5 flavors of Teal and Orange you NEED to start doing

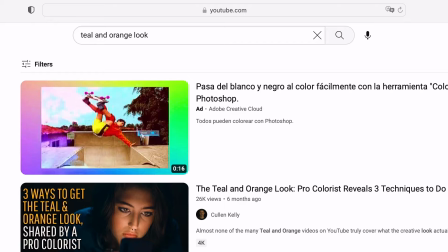Are you tired of the same old run-of-the-mill tilling orange that everyone is using?
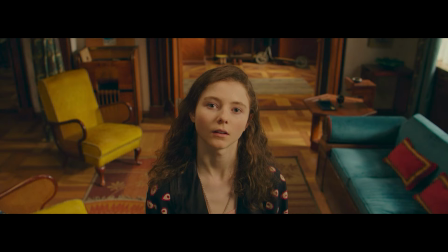Well, strap in because I'm about to show you there's more than one unique flavor of this iconic look used in Hollywood. And by the end of this video, you'll be able to transform your next project with these new, unique varieties that you may have never heard of.
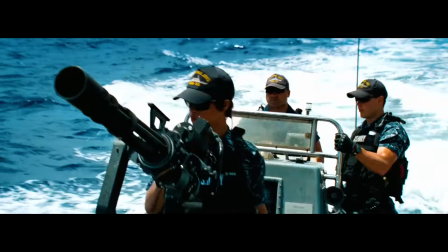All my life I've barely spoken Your words have been so broken I've been under
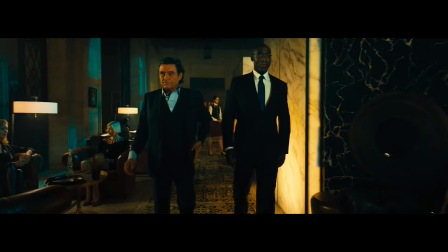your hypnosis Cell phone became your brother Internet replaced your mother So a lot has already been said about the teal and orange look and a lot of films use it for a very good reason.
But rather than focusing on its appeal and the psychology behind it, instead I want to focus on the fact that there's more than meets the eye.
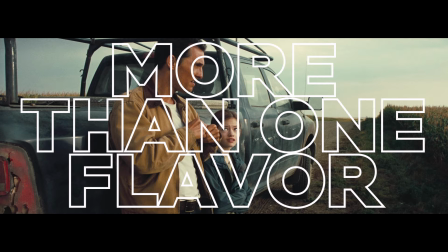There is more than one flavor and by the end of this video you'll be equipped with five new ways to give your project a fresh distinctive style.
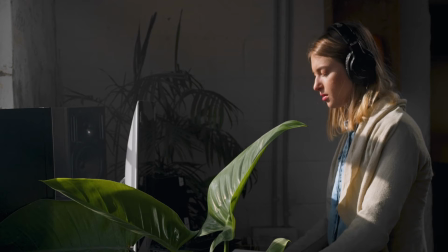And before we jump into this, if you've ever found yourself spending hours upon hours tangled up in the color tools wishing there was an easier,
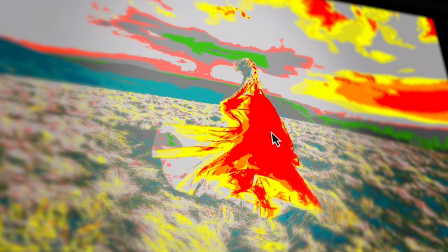faster way to grade your footage like the pros, well stick around because later in this video I'll be sharing something truly game-changing that will revolutionize your workflow.
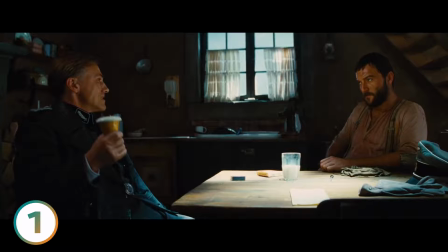First up, we have the film print teal and orange. This invokes the classic timeless aesthetic of a Quentin Tarantino or Christopher Nolan film.
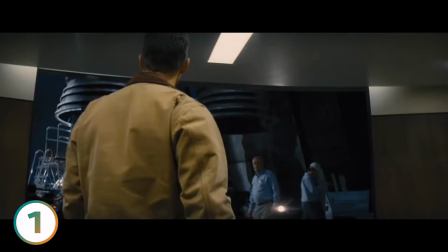You know that look. The deep, rich blacks with the subtle teal in the undertones.
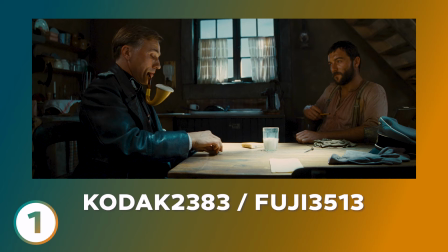And it's not just color grading magic, it's a naturally occurring effect on film print stocks. You see, when a film is printed on Kodak 2383 or Fuji 3513, it has this natural teal appearance in the undertones.
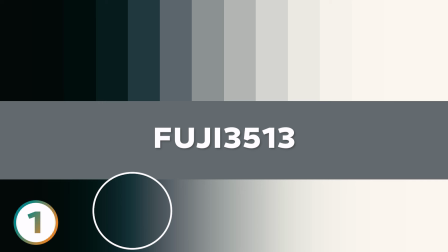Applying a print LUT to a tone ramp, we're able to see this in the undertones. Now, if you don't already have a film print LUT, they do come free in DaVinci Resolve and if you're on Premiere or Final Cut,
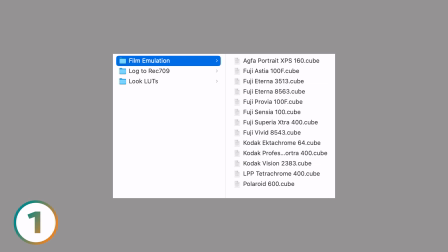I'll include a card to our 70 LUTs Master Collection that comes with several different film emulations.
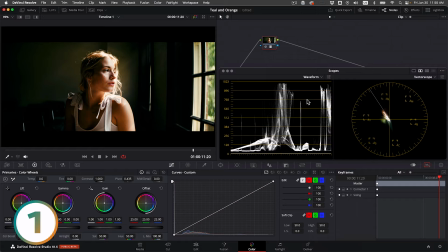The only important consideration when using a film print LUT is to add it towards the end of your pipeline just as if it was being printed to film.
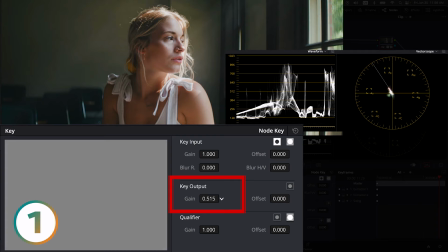Then do your color corrections before, balancing the exposure and color temperature. If the effect is too strong, just dial it back with the mix control.
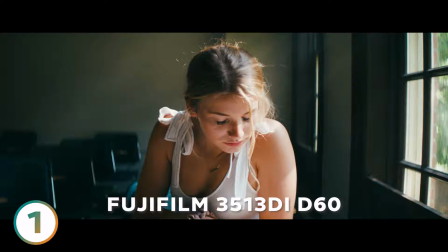If you're into classic celluloid, a film print LUT captures the nuanced teal and orange shades naturally, giving us this iconic look.
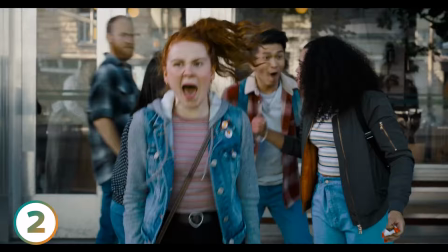Up next is the summer blockbuster teal and orange look.
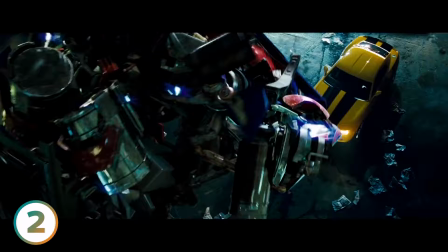Now, this is a style that probably comes to mind when you're watching a Michael Bay film like Transformers and other big budget action movies.
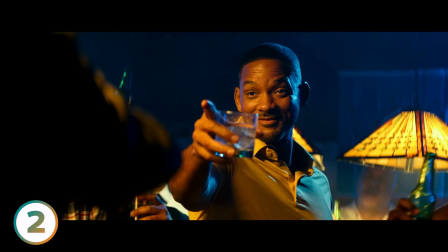With its vibrant high color contrast and max color separation between teal and orange, it's a style that really stands out.
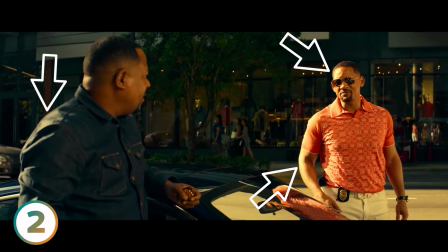The one key difference between this and the spy thriller teal and orange, which we'll get to in a minute, is that the highlights stay warm and more natural.
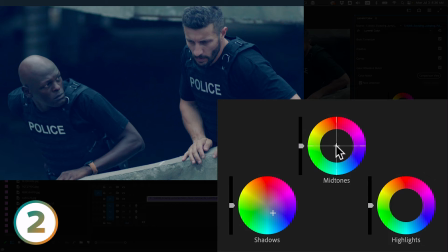To create the summer blockbuster teal and orange, people will usually tell you to push cool tones into the shadows and warm tones into the mid-range and highlights using the
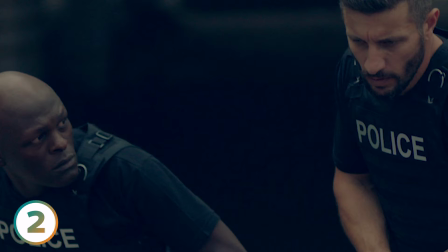color wheels to create that color separation but it usually doesn't come together very well and the blacks are tinted blue.
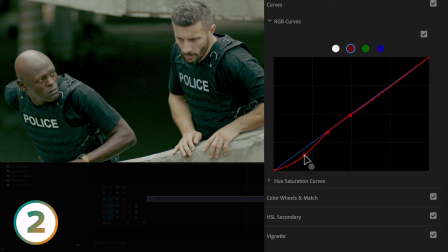Instead use this formula. Start by pulling down on the undertones in the red curve to introduce teal. Set the same points for green but leave them alone, we'll come back to them. And for the blue curve, pin the center and slightly pull down on the top.
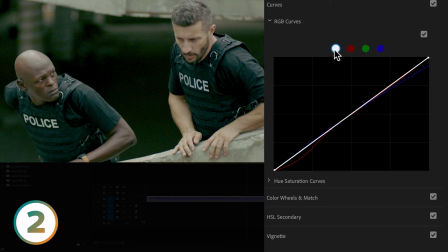Contrast is the next key for this style so to really give this oomph you can use the contrast control but for best results let's create an S curve with the Luma curve.
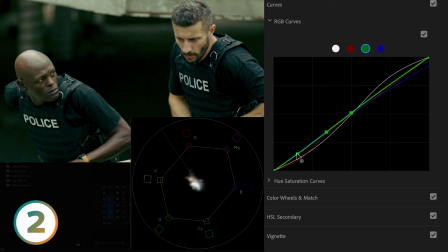Next, open the vectorscope and now we'll come back to the green curve to fine-tune the teal color while watching the trace and the oranges with the blue center point keeping an eye on your skin tones.
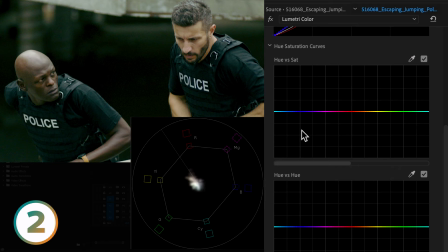But why stop there? Let's accentuate this and make Michael Bay proud. In the Hue vs Sat curve, isolate cyan near teal and pull up on the center point.
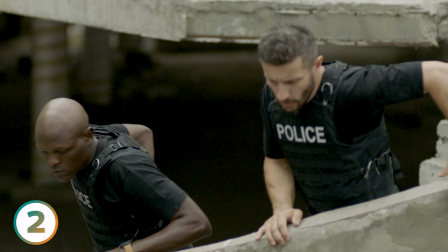And do the same for the oranges, making those skin tones really pop off the screen. Let's check the before and after. Michael is going to be calling. If you're all about creating bold, striking visuals that look big budget, then this is your ticket to achieving that. Up next is a personal favorite of mine, the spy thriller Teal & Orange. Now we're stepping into the realm of extreme color separation and off-the-charts color contrast.
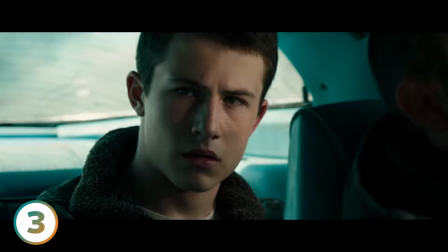This style screams drama, suspense, and edge. It's used predominantly in spy movies and thrillers, and it's not just about looking sleek and cool.